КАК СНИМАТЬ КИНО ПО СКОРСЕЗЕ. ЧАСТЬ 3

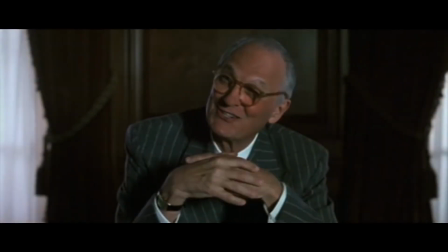(4:20)
Нынешние возможности постпродакшна позволяют осуществлять любые манипуляции с цветом,
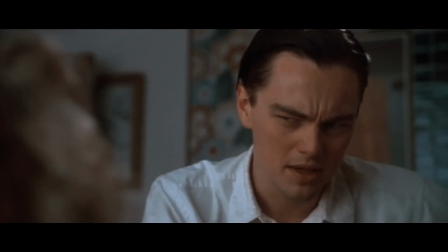(4:25)
но Скорсезе предостерегает, чтобы технические фишки не увели вас в сторону от замысла.
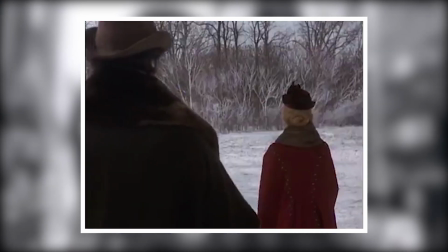(4:30)
В качестве домашнего задания Мартин рекомендует ознакомиться с историей цвета. Ссылки на статьи будут в описании к ролику.
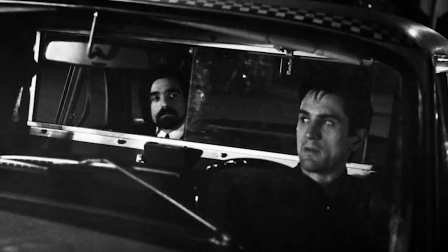(4:37)
Разумеется, Скорсезе советует посмотреть классические фильмы, упомянутые им. «Дуэль на солнце», «Портрет Дженни», есть еще парочка книг.
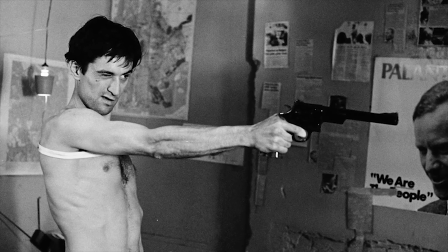(4:45)
Их название ищите в описании к ролику.
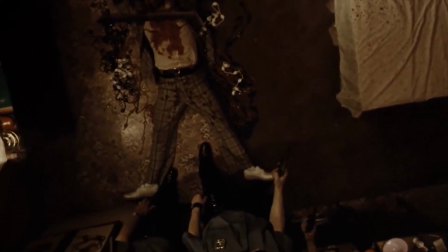(4:47)
Практическая же часть урока заключается в съемке одного и того же объекта под разным освещением с последующей цветокоррекцией отснятого.
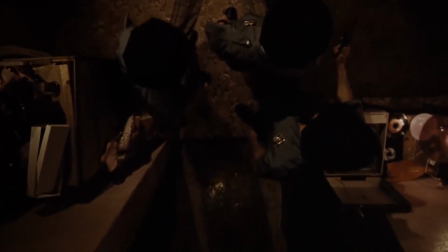(4:54)
Получив как минимум 4 варианта одной и той же композиции, вы увидите, насколько по-разному они выглядят из-за разных условий освещения и цветокора.
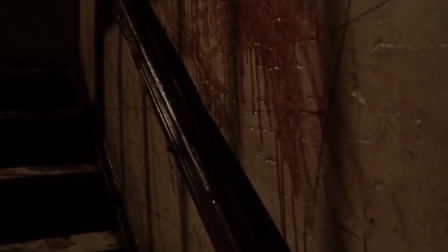(5:06)
Мартин признается, что иногда скучает по черно-белому кино, для которого характерен особый стиль и цвет, черпаемый из игры «Света и тени».
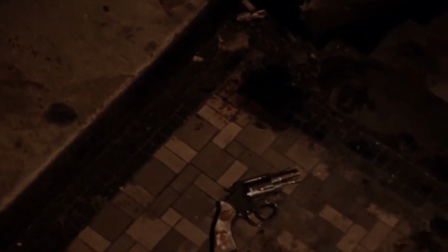(5:14)
Также режиссер подмечает, что за последние 10-15 лет экраны наводнили фильмы с нейтральными цветами, которые ничего не означают.
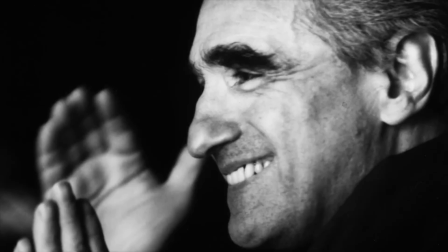(5:22)
Ему кажется, что фильмы с нейтральной палитрой сейчас занимают место черно-белого кино. Но при этом новым фильмам недостает их стиля и значения.
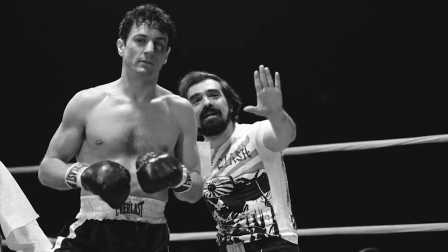(5:30)
К тому же черно-белый цвет получается цифровым, а не аналоговым способом, что не одно и то же.
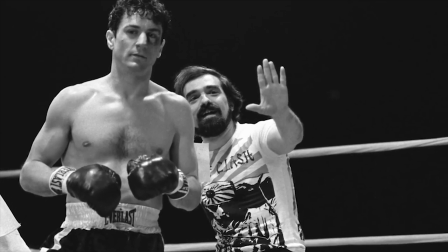(5:35)
Скорсезе ни в коем случае не отговаривает делать черно-белое кино, он лишь предостерегает от претенциозности.
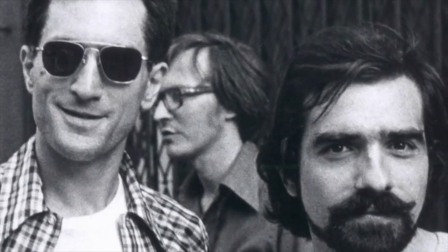(5:42)
Отсутствие цвета должно быть оправданным. У Скорсезе есть фильм, снятый в черно-белой стилистике.
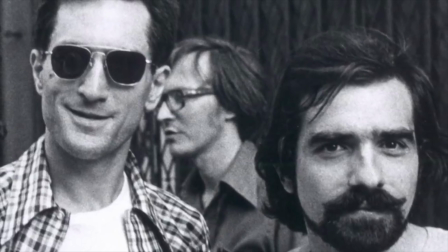(5:47)
«Бешеный бык», конечно же. Вместе с оператором они отсматривали одну из тестовых съемок с героем Де Ниро.
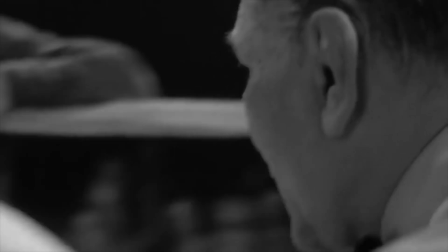(5:52)
Им обоим не понравился красный цвет боксерских перчаток.
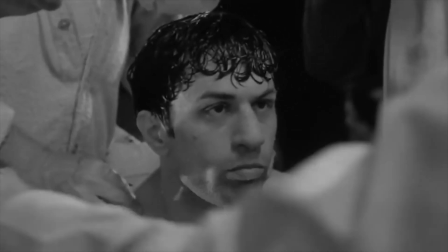(5:55)
Помимо этого, оператор напомнил Скорсезе о неубедительности красного цвета в одной из кровавых сцен таксиста, когда им пришлось убирать его насыщенность.
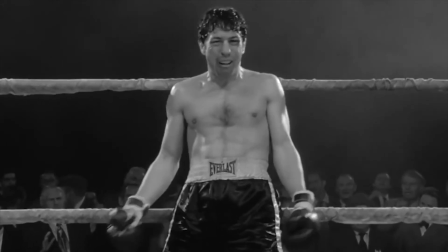(6:04)
Так было принято решение делать кино в черно-белом варианте, поскольку боксерские сцены предполагалось также делать кровавыми.
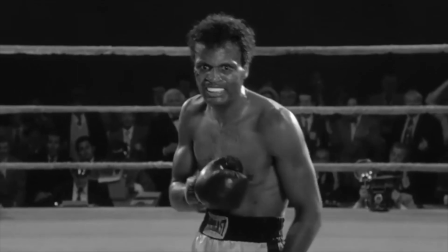(6:10)
Разумеется, потребовалось разрешение студии.
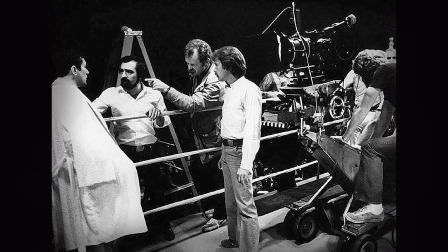(6:12)
Мартин убедил руководство, что «Бешеный бык» черно-белой стилистики будет выгодно отличаться от четырех других картин студии, снятых в цвете.
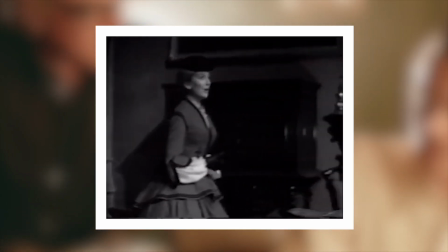(6:20)
В качестве домашнего задания Мартин предлагает прочитать ворох статей и поэкспериментировать со снятым вами материалом.
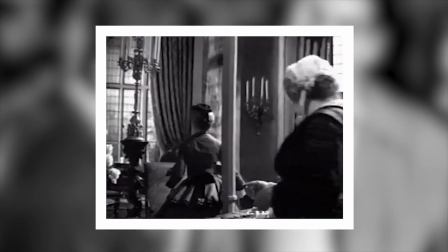(6:26)
Сделайте его черно-белым, но не забывайте, что претенциозность – это враг вашей идеи.
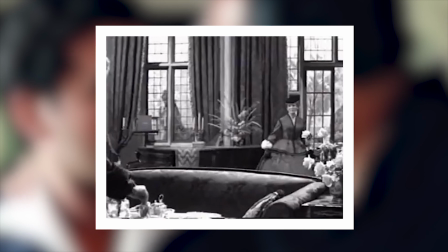(6:31)
Отсутствие цвета должно что-то привносить в историю. Подумайте об этом, обсудите материал со своими друзьями и коллегами.
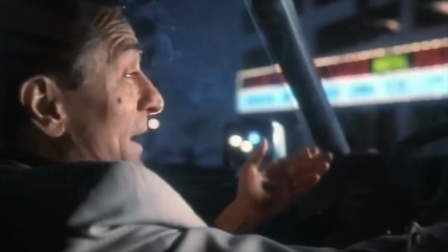(6:42)
Процитирую Скорсезе: «Меня всегда интересовал звук в низкобюджетных фильмах.
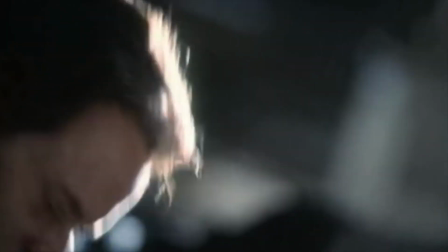(6:46)
Поскольку их создатели не имеют возможности выбирать, то они используют реальные звуки или же включают воображение.
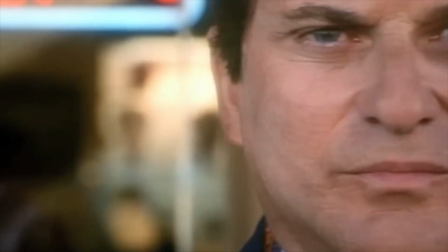(6:52)
Саунд-дизайн должен произрастать из вашего видения фильма.
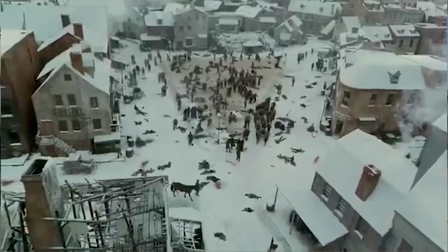(6:55)
Вы можете совмещать свое видение с видением специалистов, но при этом нельзя забывать, что режиссером фильма являетесь вы, а не ваш коллега-звукорежиссер. Порой наилучшим решением по звуку является самый простой вариант.
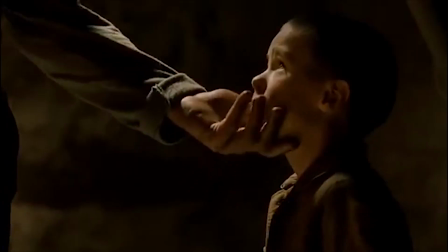(7:07)
Сейчас инструментарий невероятно разнообразен, но это не означает, что вам следует использовать все звуковые эффекты разом.
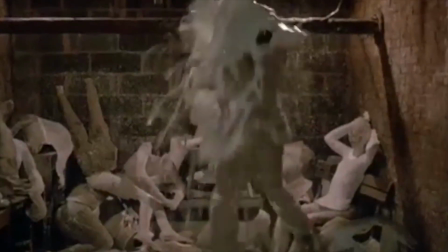(7:14)
Скорсезе всегда идет в студию с желанием убрать, а не добавить звуковых эффектов.
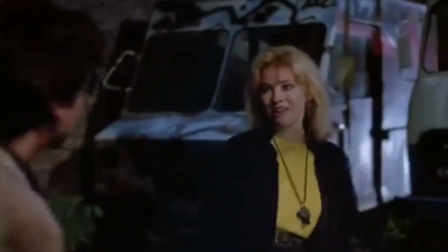(7:18)
Современные звукорежиссеры частенько предлагают массу качественных звуковых эффектов, вот только они могут идти во вред истории.
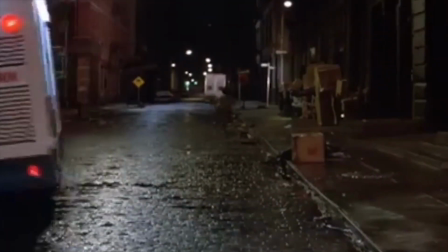(7:24)
Все-таки основная задача звука, по мнению Скорсезе, создавать настроение и атмосферу».
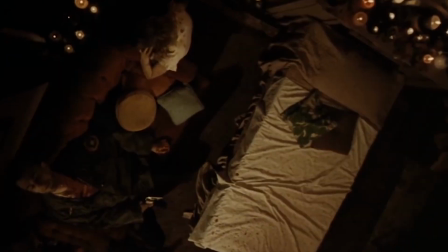(7:29)
Мартин вспоминает, как его ругали за качество звука диалогов в «Таксисте».
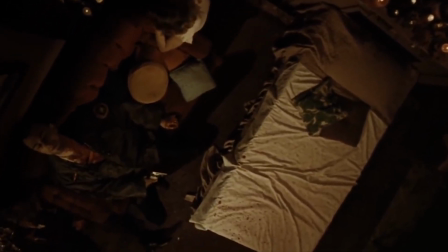(7:33)
Дело в том, что звуковые дорожки с диалогами его картины содержали шум автомобилей, сирен, городских улиц.
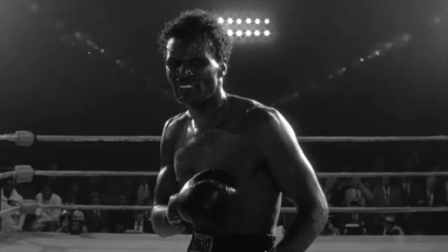(7:39)
Но Мартин этого и добивался, подобный звук был одним из героев его фильма. А вот в случае с «Бешеным быком» Фрэнк Уорнер и Мартин Скорсезе уже креативили.
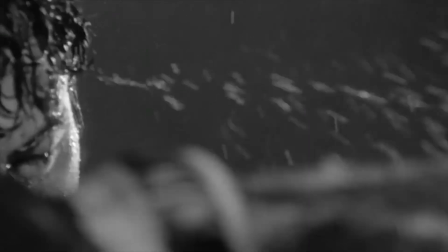(7:48)
Уорнер микшировал разнообразные звуки, издаваемые животными, для озвучки боксерских поединков.
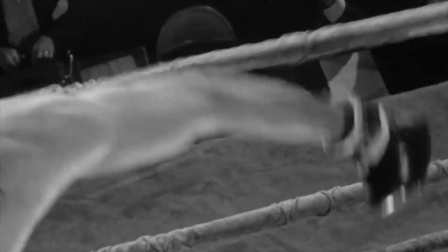(7:53)
Кроме того, Скорсезе отмечает, что звук может спасти сцену при монтаже.
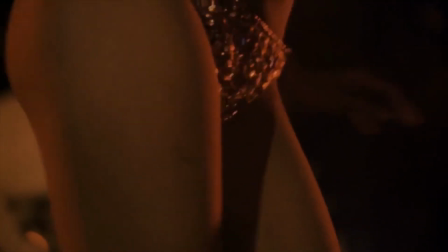(7:57)
Так, для картины «Злые улицы» Мартин снимал сцену за столом в баре, но не получил нужного ракурса для плавного монтажного перехода.
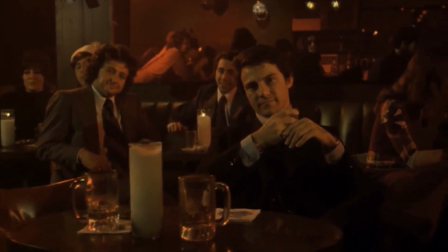(8:05)
Требовалось резать. При этом монтажный скачок не очень работал. Но, добавив звуковой эффект к волочащемуся по полу стулу, режиссер добился психологического эффекта.
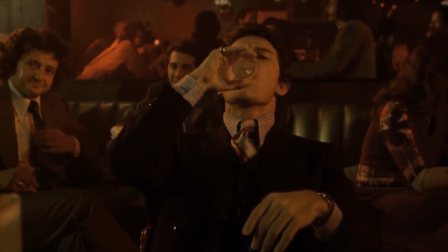(8:14)
Зритель как будто увидел, как герои садятся на него.
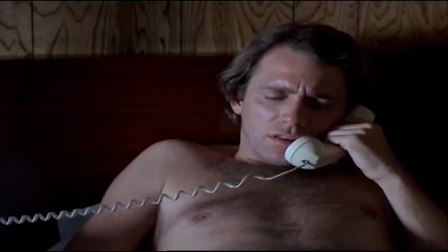(8:17)
В качестве домашнего задания читайте статьи, интервью с профессионалами и смотрите фильм «Просто кровь» братьев Коэнов и «Шоковый коридор» Фуллера.
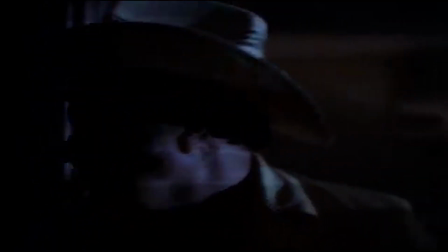(8:24)
Это малобюджетные проекты с очень изобретательным звуковым дизайном.
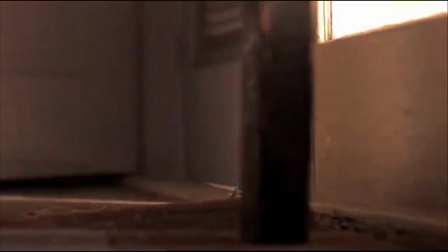(8:28)
Что касается практической части, то прислушайтесь к окружающему миру и к своей реакции на звуки.
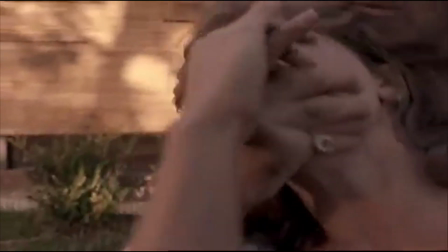(8:32)
Как вы слышите речь в помещении и на улице? Помимо этого, снимите минутный эпизод и подумайте над звуковым оформлением, как оно сможет его обогатить.
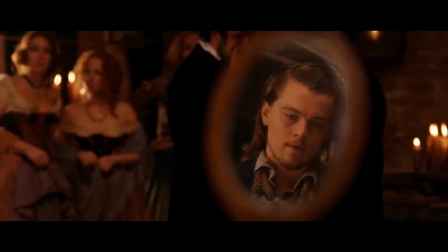(8:45)
Вместе с музыкой у меня возникает ощущение истории.
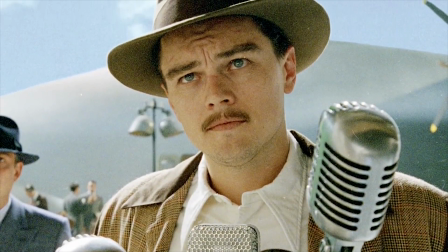(8:49)
Будучи ребенком, Скорсезе любил музыкальное сопровождение в голливудских фильмах, но когда он сам начал снимать, то понял, что они не слишком годятся для его картин.
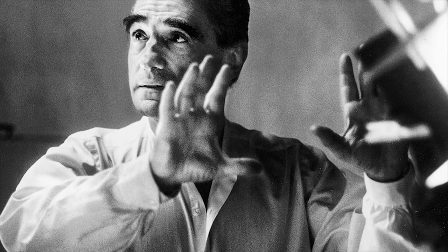(8:57)
Взамен них он обратился к популярной музыке тех лет, которая звучала на улицах, в эфире радиостанции и так далее.
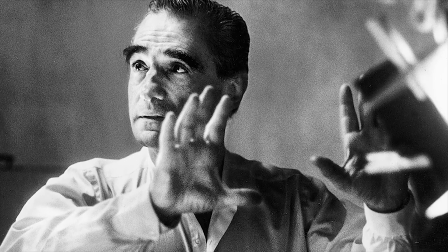(9:03)
Такая музыка была частью художественного образа героев его фильмов.
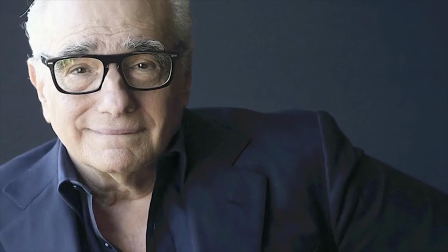(9:07)
Мартин рассматривал музыку в качестве физической и ментальной архитектуры создаваемого им мира.
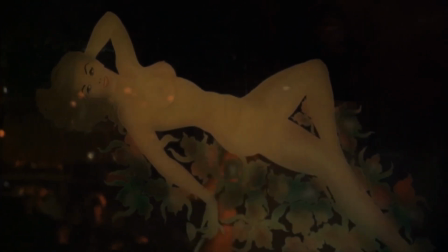(9:13)
Внутрикадровая музыка также играла большую роль в его картинах, и подобное использование музыки не было характерной чертой голливудских кинолент тех лет.
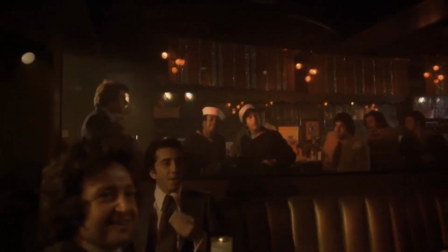(9:21)
Единственным же препятствием на пути Скорсезе в те годы был ограниченный бюджет и необходимость покупки прав.
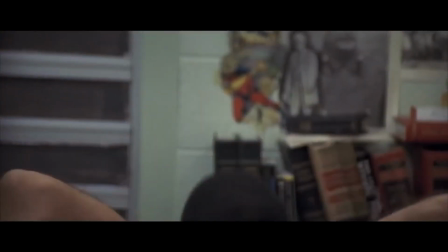(9:31)
Но позднее, конечно, ему удалось поработать со многими композиторами, в том числе с Говардом Шором.
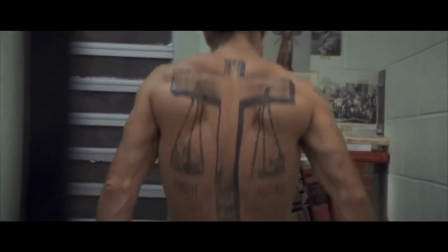(9:36)
Какие-то саундтреки были традиционными, оркестровыми, какие-то более современными, с электрогитарами.
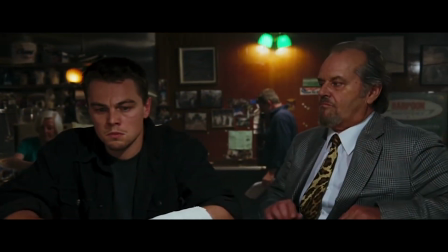(9:42)
Например, для саундтрека «Отступников» Говард Шор даже использовал мотив танго,
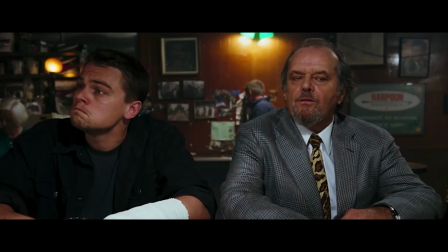(9:46)
чтобы создать напряжение и задать ритм отношениям между героями Ди Каприо и Деймоном.
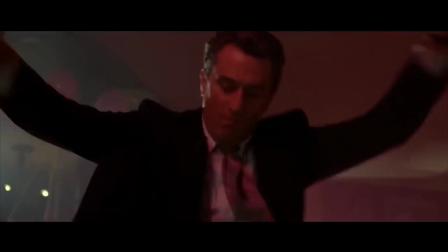(9:54)
Иногда Мартин включает музыку на съемочной площадке для создания настроения и получения необходимой ему энергии от конкретной сцены.
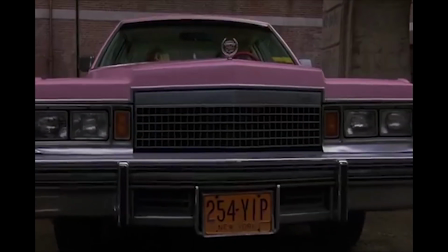(10:01)
Например, так он поступил на площадке «Славных парней», чтобы у группы появилось чувство ритма сцены с убийством Дерека и Домино.
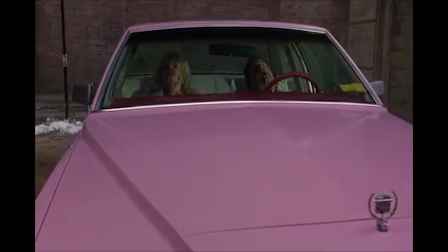(10:08)
Мартин частенько включает музыку на площадке, если она передаст ритм и поможет с движением камеры.
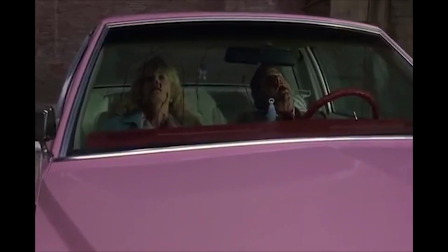(10:13)
При этом далеко не всегда звучит музыка, которая войдет в картину.
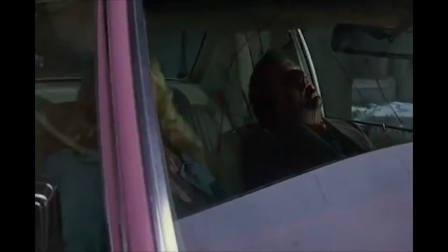(10:17)
В качестве домашнего задания Скорсезе рекомендует посмотреть классические фильмы «Враг государства» с Джеймсом Кэгни и «Восход Скорпиона». Плюс он рекомендует послушать музыку, написанную Дмитрием Тёмкиным, Дэвидом Раксином и Элмером Бернштейном.
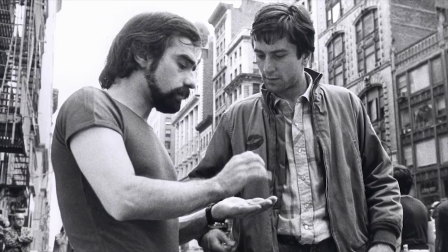(10:30)
Наконец, посмотрите все фильмы Скорсезе, его курс близится к завершению. Ну и подумайте, кто бы вам мог помочь с музыкой.
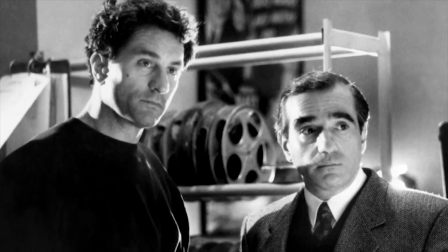(10:37)
Быть может, есть друзья-музыканты или же желающие среди студентов или слушателей мастер-класса Ханса Циммера.
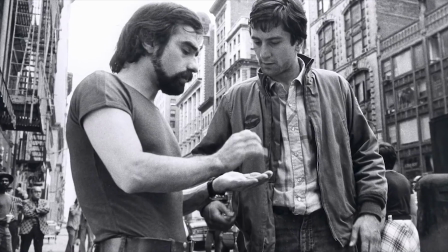(10:46)
Мартин воодушевляет принимать как можно более деятельное участие в продвижении собственной картины.
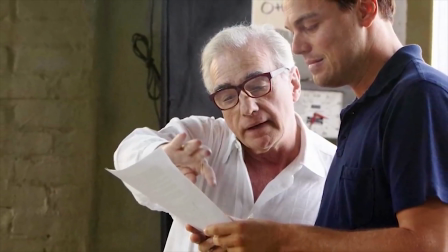(10:51)
Когда он делал первые фильмы, то всегда активно раздавал интервью прессе и принимал участие в телешоу.
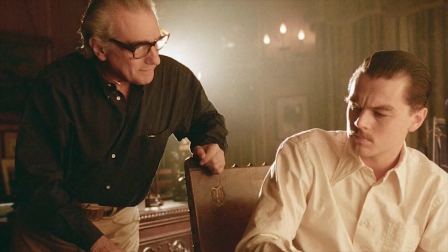(10:57)
Как только его картины стали брать дистрибьюторы, то промо-компаниями начали заниматься другие люди.
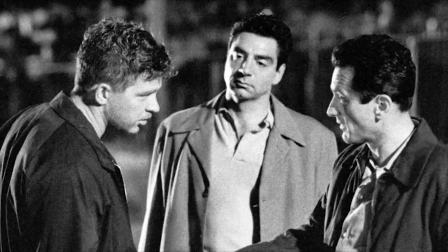(11:03)
Воздействующие на зрителей изображения играют важную роль в промо.
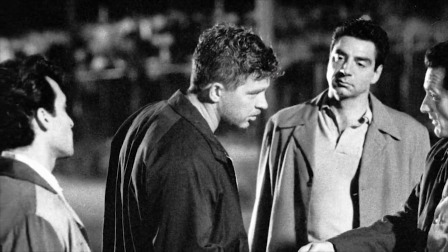(11:06)
Для таксиста были созданы несколько постеров, но лучше всего продавал кино простой кадр из фильма с идущим Де Ниро.
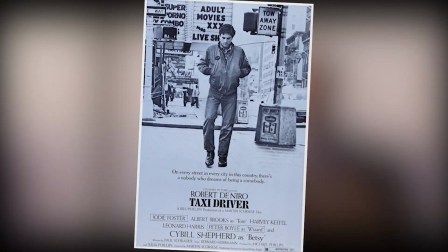(11:12)
Вот этот постер. И Мартин никогда бы не подумал, что именно эта афиша выстрелит.
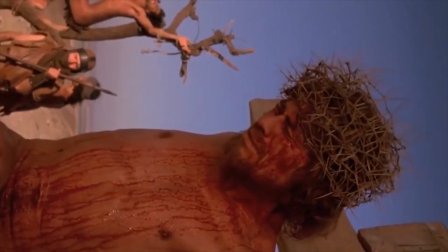(11:17)
Разумеется, Скорсезе заостряет внимание и на трейлерах. Их роль не менее важна.
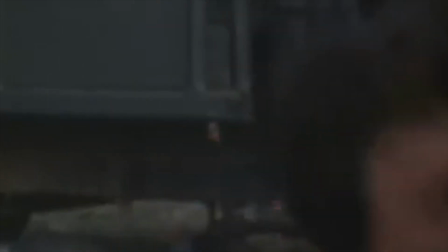(11:22)
Также Мартин Скорсезе приводит еще один пример продвижения. После того, как Бонни и Клайд получил разгромную критику от New York Times, Уоррен Битти, игравший Клайда,
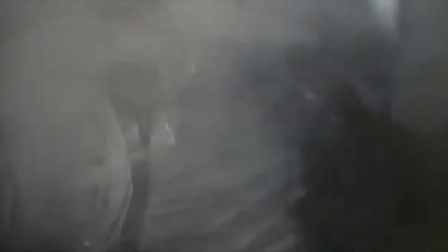(11:30)
взял копию с фильмом и начал путешествовать по стране и рекламировать его в каждом телешоу.
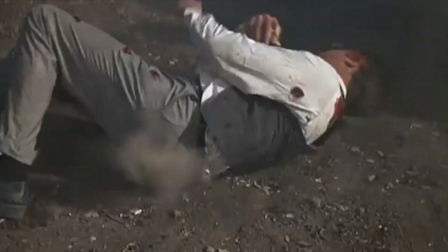(11:36)
Последовавший успех доказал важность активного промо и участия в нем актеров. Мартин советует изучить промо-материалы к фильмам, которые вам нравятся.
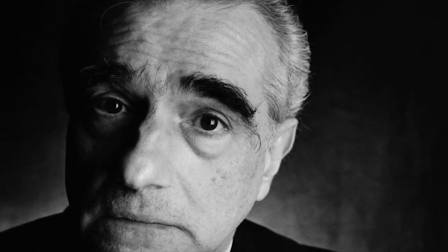(11:44)
Составьте маркетинговый план продвижения своей короткометражки. Найдите фестивали, которые смогут вам в этом помочь.
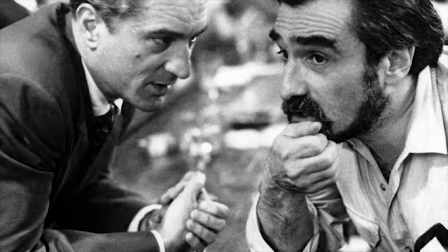(11:50)
К вашему плану вы сможете обратиться по завершению работы над фильмом. Собственно, на этом и заканчивается теория от Скорсезе.
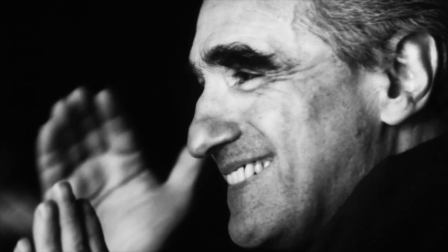(11:56)
Еще он делает режиссерский разбор одной из сцен Барри Линдона и головокружения. Но об этом в следующем видео.
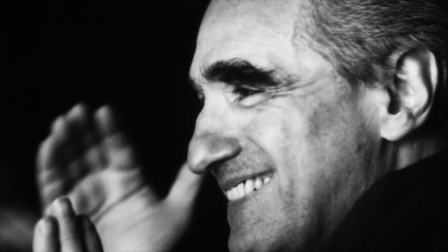(12:03)
Ставьте лайк и подписывайтесь. Всем добра!